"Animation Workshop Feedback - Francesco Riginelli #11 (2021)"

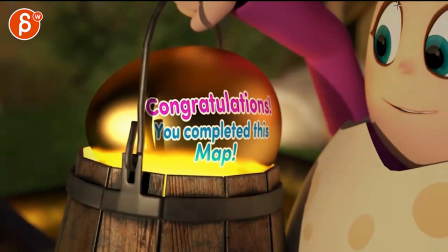And then I would ease into this a bit more. You go from here straight to here. I would ease into this a bit more.
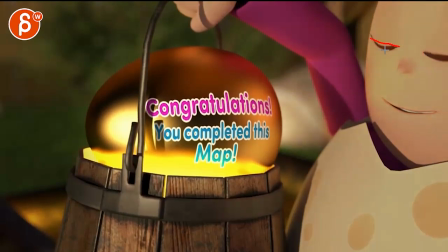Then you can shut, bam. Take probably, you don't ease really into the close. You ease into the move and shut. You know, so it's kind of small, bigger, bam.
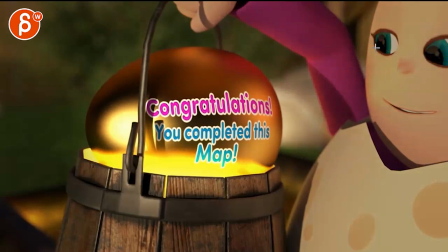And then when you open it, you can ease out of that maybe a bit more.
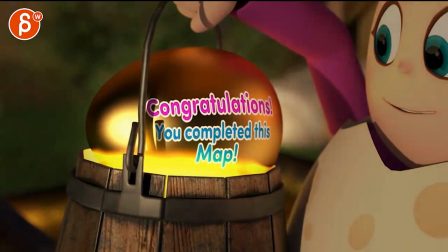But it's mostly the ease in. Although that's not too bad here.
Congratulations.
It just feels a bit even in terms of the timing. I'm gonna see what this is.
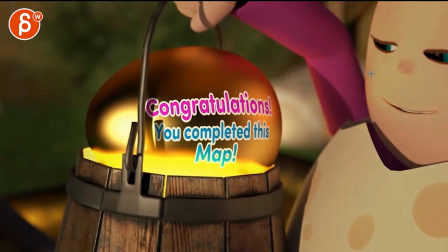1, 2, 3, 4.
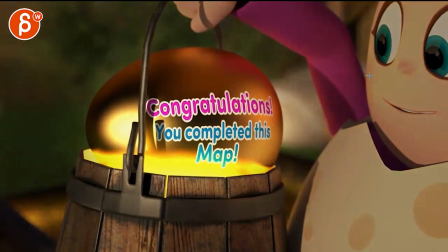1, 2, 3, 4. With a little ease in. I like that ease in though.
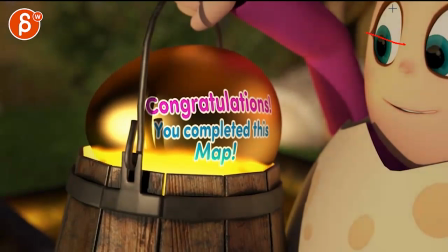It makes it less than organic, but I think you can take maybe a frame out of the closing that will take that basically
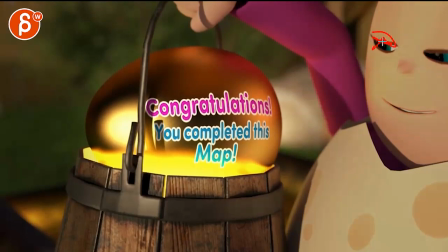Get this guy a bit lower. Take this guy out. And then open there.
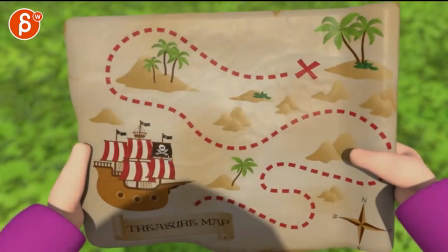Just want to avoid repetitive timing. That's fine.
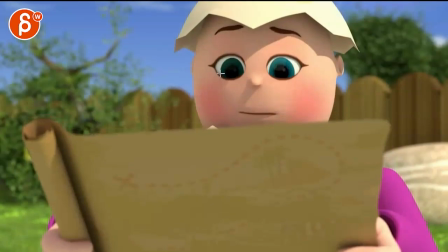Probably same thing here, huh? Yeah, I mean, that might be a rig thing. I don't know. I personally wouldn't do that. It's kind of, you want to keep the lower lids more engaged.
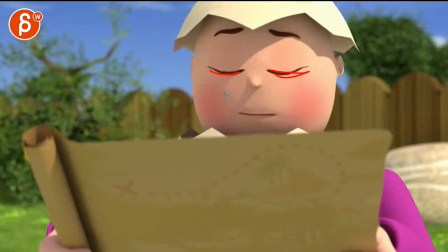And what is this? Let's see. 1, 2, 3, 4. 1, 2, 3, 4.
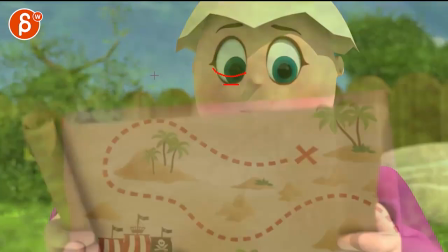And that's it-ish. Yeah. So just kind of offsetting. Usually the closing is shorter than the opening.
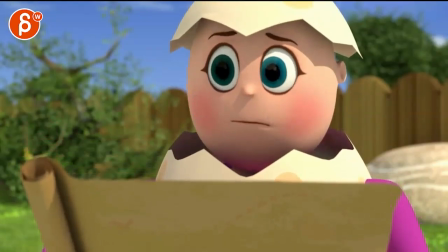This gives it a bit of a robotic feel.
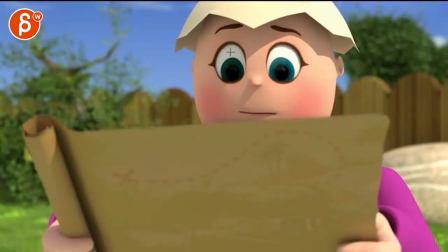And then it, for extra polish, you would have these guys not at the same height, you know, like one would be a bit higher than the other lid.
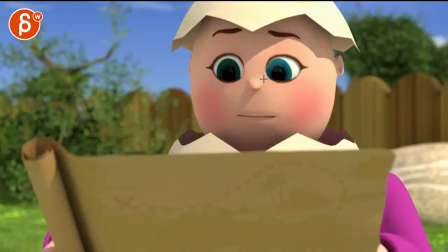Not super offset where it's a Pixar blink, where, you know, at this point, this eye would still be closed and this is this open, but it would be, you're opening a bit more, easing into this. And on this frame, it might be, you know, here, and the other one might be here.
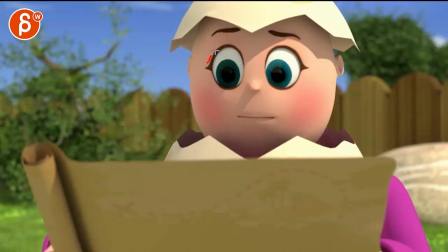And then here, you're almost the same. And then you kind of reach the same point, just slight variation.
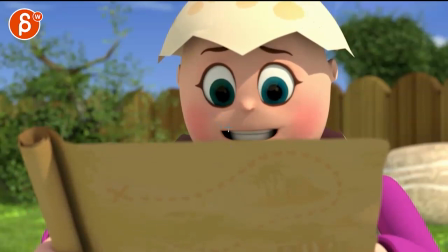Where could it be?
But overall, asymmetry. In the face.
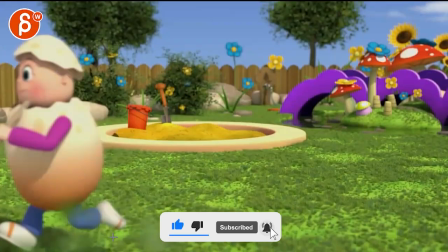Same thing here, where I think the mouth and washes.
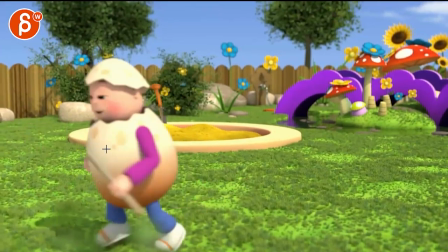Yeah, almost a bit better, but doing those big, I would definitely open up the jaw more.
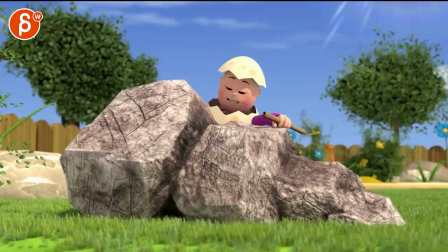Good walk though, run.
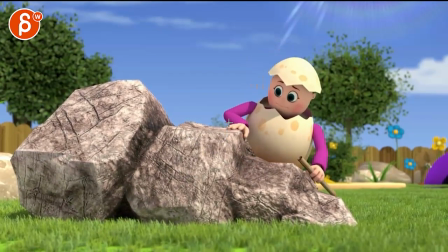Ooh, watch out here. We're getting a bit too pointing this way, forearm this way. Wrist and the hand was a bit broken, so you want to align that wrist a bit more with the forearm.
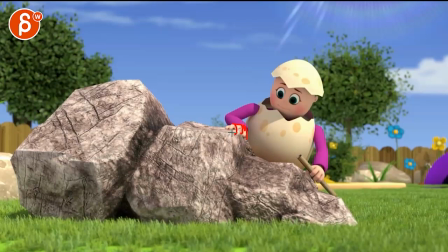And this could be either, you know, the hand is more over this like that, or the forearm is a bit more like that with the hand here.
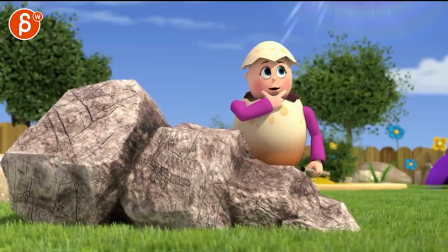Where could it be? Where could...
I think since it's a where? A bit more energetic in the audio there, in this, just the sound energy there, I will have a little bit of an rotation up in the head.
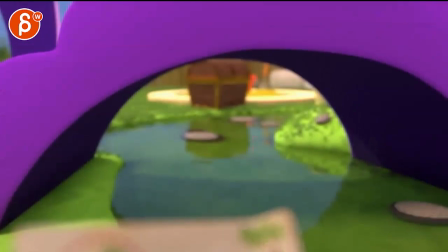Where could it be?
And even on B, I would go slightly up.
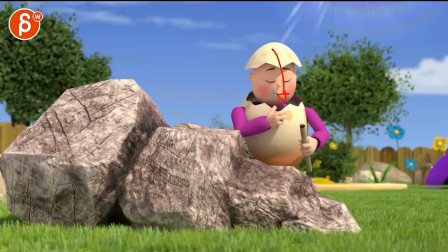This feels a bit more like a separate head move while the mouth and the jaw do something else.
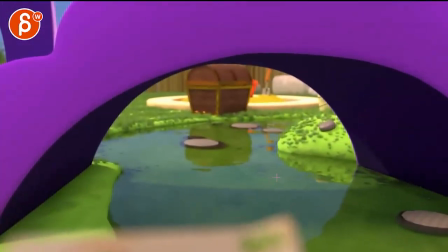Could it be? Yes.
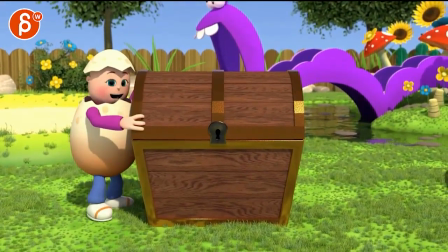Nice turn. I like that. Cool details. Watch out, you're getting, it feels like into IK land where you got a bend into a stretch to almost a full extension, but there's a lot of movement and angle change in the forearm while it's not really affecting the wrist.
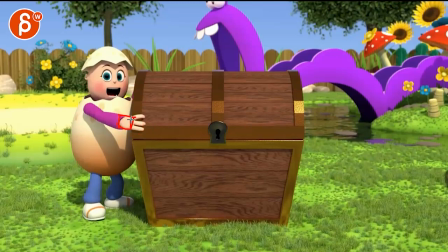You're gonna have to move, or the hand, you're gonna have to move that around while the pinpoint is still the fingers.
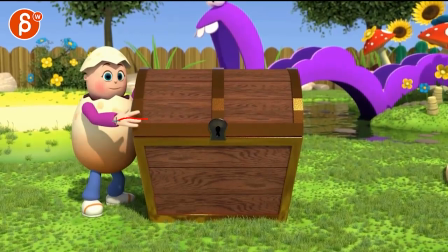This feels a bit straight. It's not too bad, but it feels a bit, yeah, a bit straight through here.
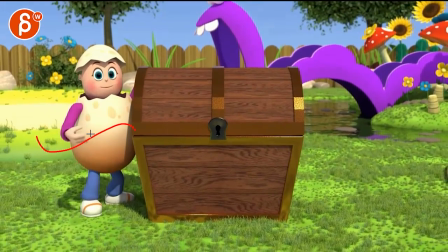It feels like an IK arm, so watch out for your arcs. Come. Especially through here, this feels like it's doing this versus art.
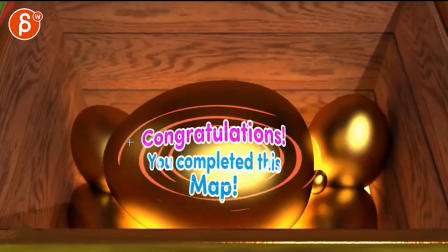Congratulations!
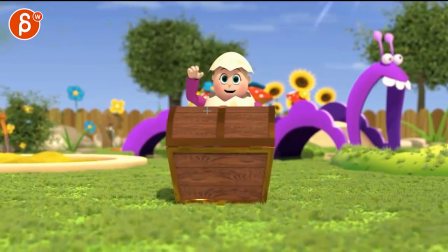Hi there!
That's cute. I like that. I like how you have the body lean over with this for nice diagonal lines.
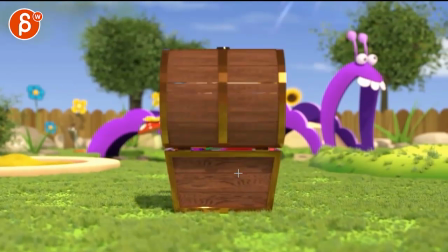Hi there!
Just generally always facial offsets if you can.
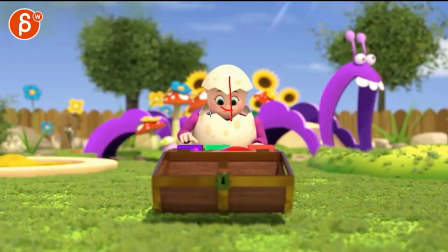Like asymmetry in terms of shapes. It's like what the mouth would be angled in different. Like favoring one side, eyebrow a bit higher than the other, one lid a bit bigger than the other.
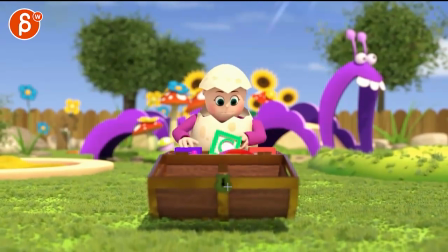No. And careful in general, you have that a bit all over the place. Almost, but it's not too bad, but just again, forearm, wrist. So like, you know, when you have an arm, forearm, but then the wrist is way too bent either way, that hurts a bit visually.
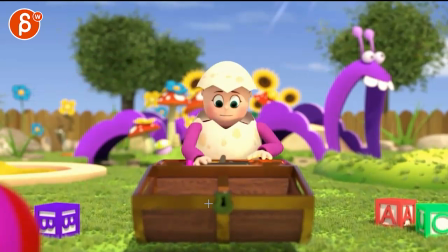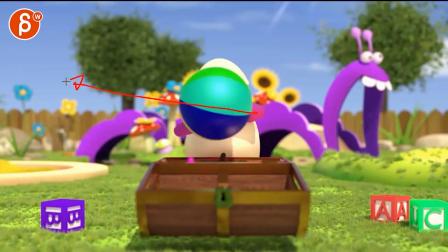Watch out, this feels like a very strong move this way, and then boom, suddenly it falls down here. So either don't go as strong to the left, so it has more of an arc like that,
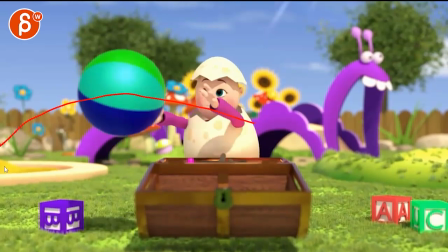or this goes out off screen here.
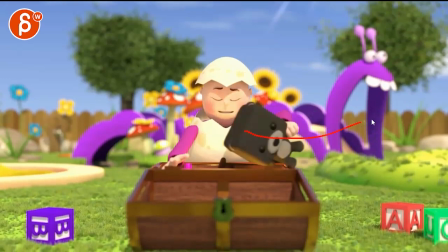Same thing with this one. Starts fairly strong this way, feels like that's going to be your arc, and then it's shroom.
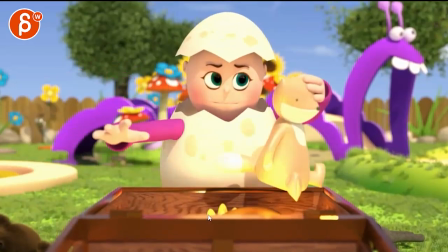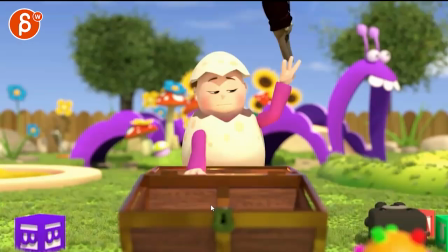No. I think that's okay. If it's not super huge in terms of a zoom, it's almost like you want to go a bit closer.
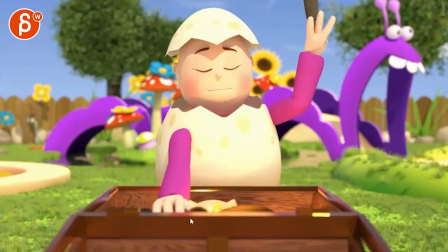If you can, maybe all the way up to here. Whoops, here. Just underneath that.
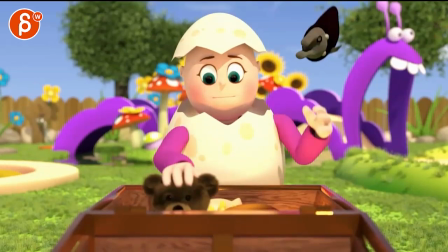Okay, we're zooming in.
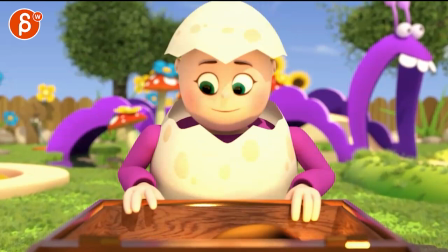Okay, to me it feels like you want to go from this. Hold on, hold on.
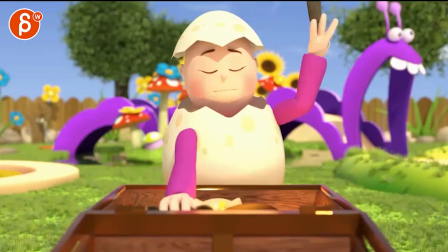You have a slight zoom, so let's pretend we're here. Because it just feels more like a pop.
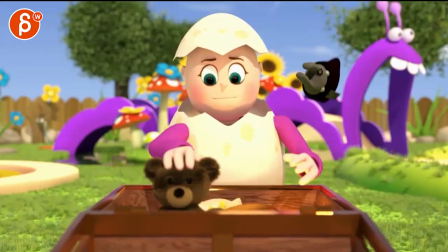If I have this, I'm just drawing something to have a bookmark for my drawing.
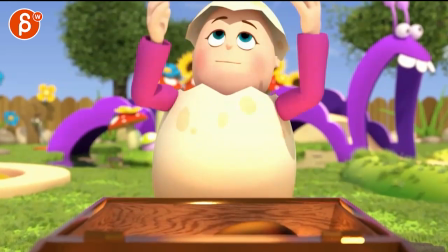And let's say we cut to, let's say, here. How about here-ish?
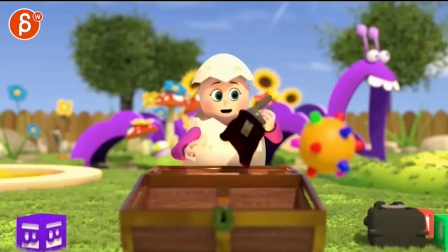So it would be from here to here.
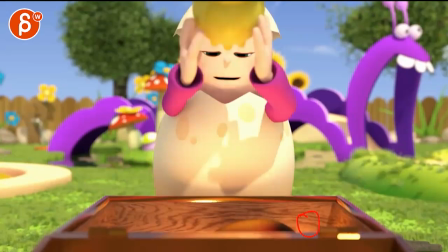See, this feels more like it makes sense to punch in versus this just feels more like a pop.
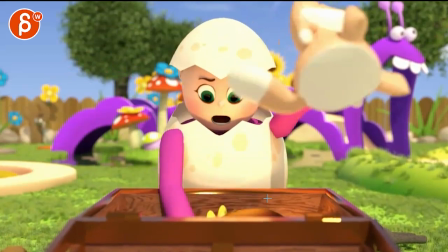Hope that makes sense. No, no, not this one.
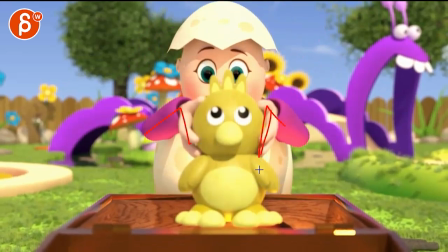Careful with something like that again. You got your broken wrist angles. This one. But I do like that.
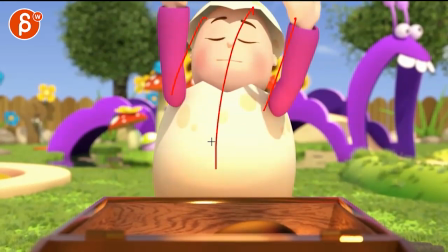That throw has a slight angle there. So it's not all one axis. It has a little slight complication.
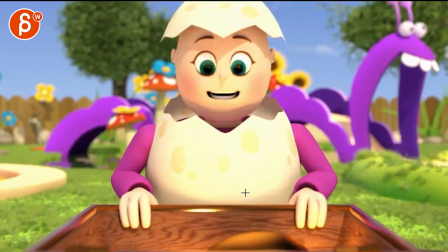Oh, it's yeah.
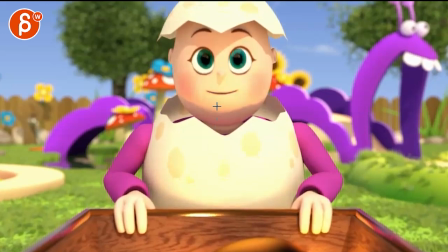Small, but I love it that it just helps, giving this a bit more of an organic feel and less, you know, simple, quote unquote, cheap in terms of just simple moves.
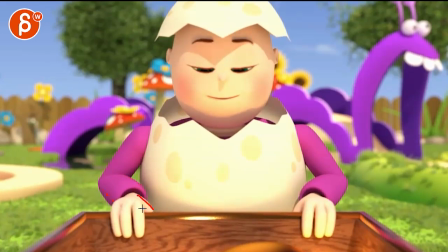But again, watch out those angles. Like that hand would be here and the fingers would be more like that.
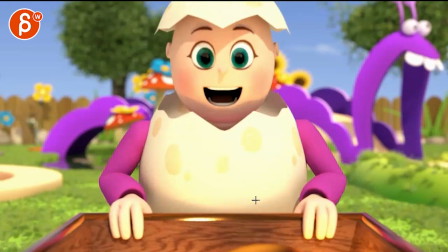Even this guy, a bit more aligned with that forearm. Same thing here, just asymmetry in the face.
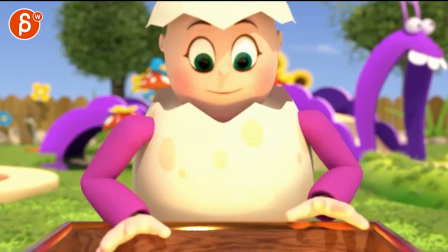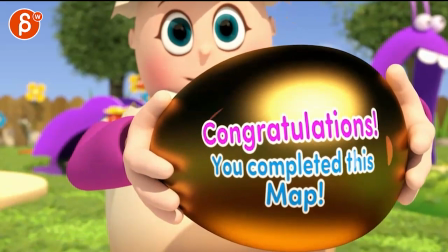Congratulations!
Whoa, what was that here?
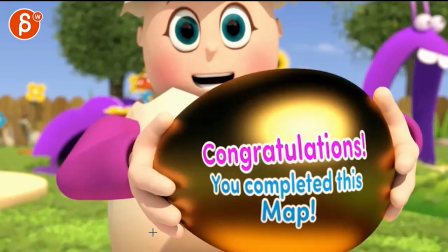Is that a pop? That's a bit odd, unless something else is in between and that's just the way it's presented.
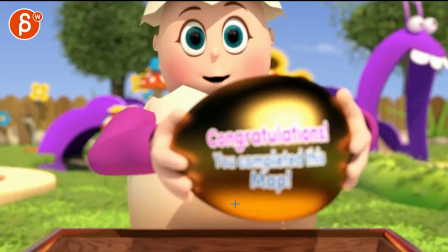But that's a bit of a weird pop here in the zoom in.
Congratulations!
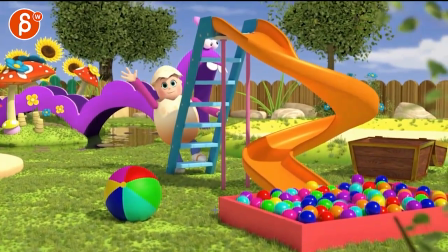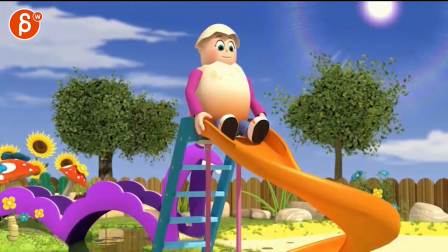That could be a bit of a... That's not too bad. Was the hands hurt? No, he does let go.
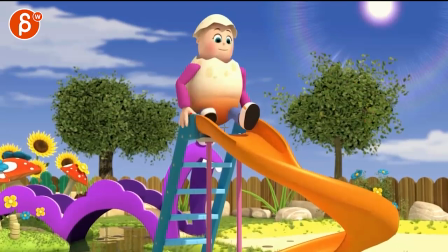Feels like that drop here. You can cut, take a couple... what's it called? A couple frames out. A bit of a harsher plop. And then it can have a bit of an impact in the head.
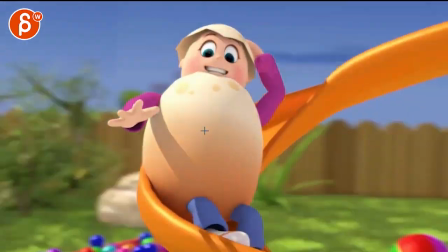A bit of the eggshell wobble.
Woo!
Yes! That's great. That was fun. I like that. Yes!
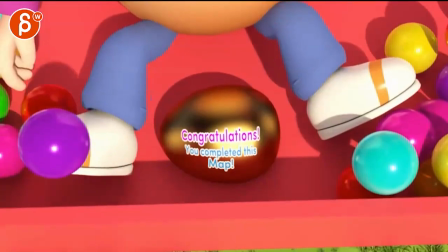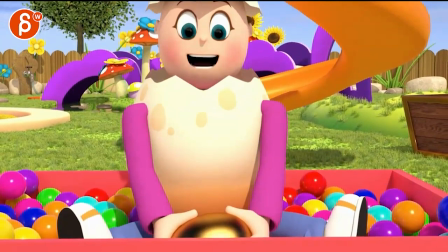Congratulations!
It's like a Madman Joker.
Congratulations!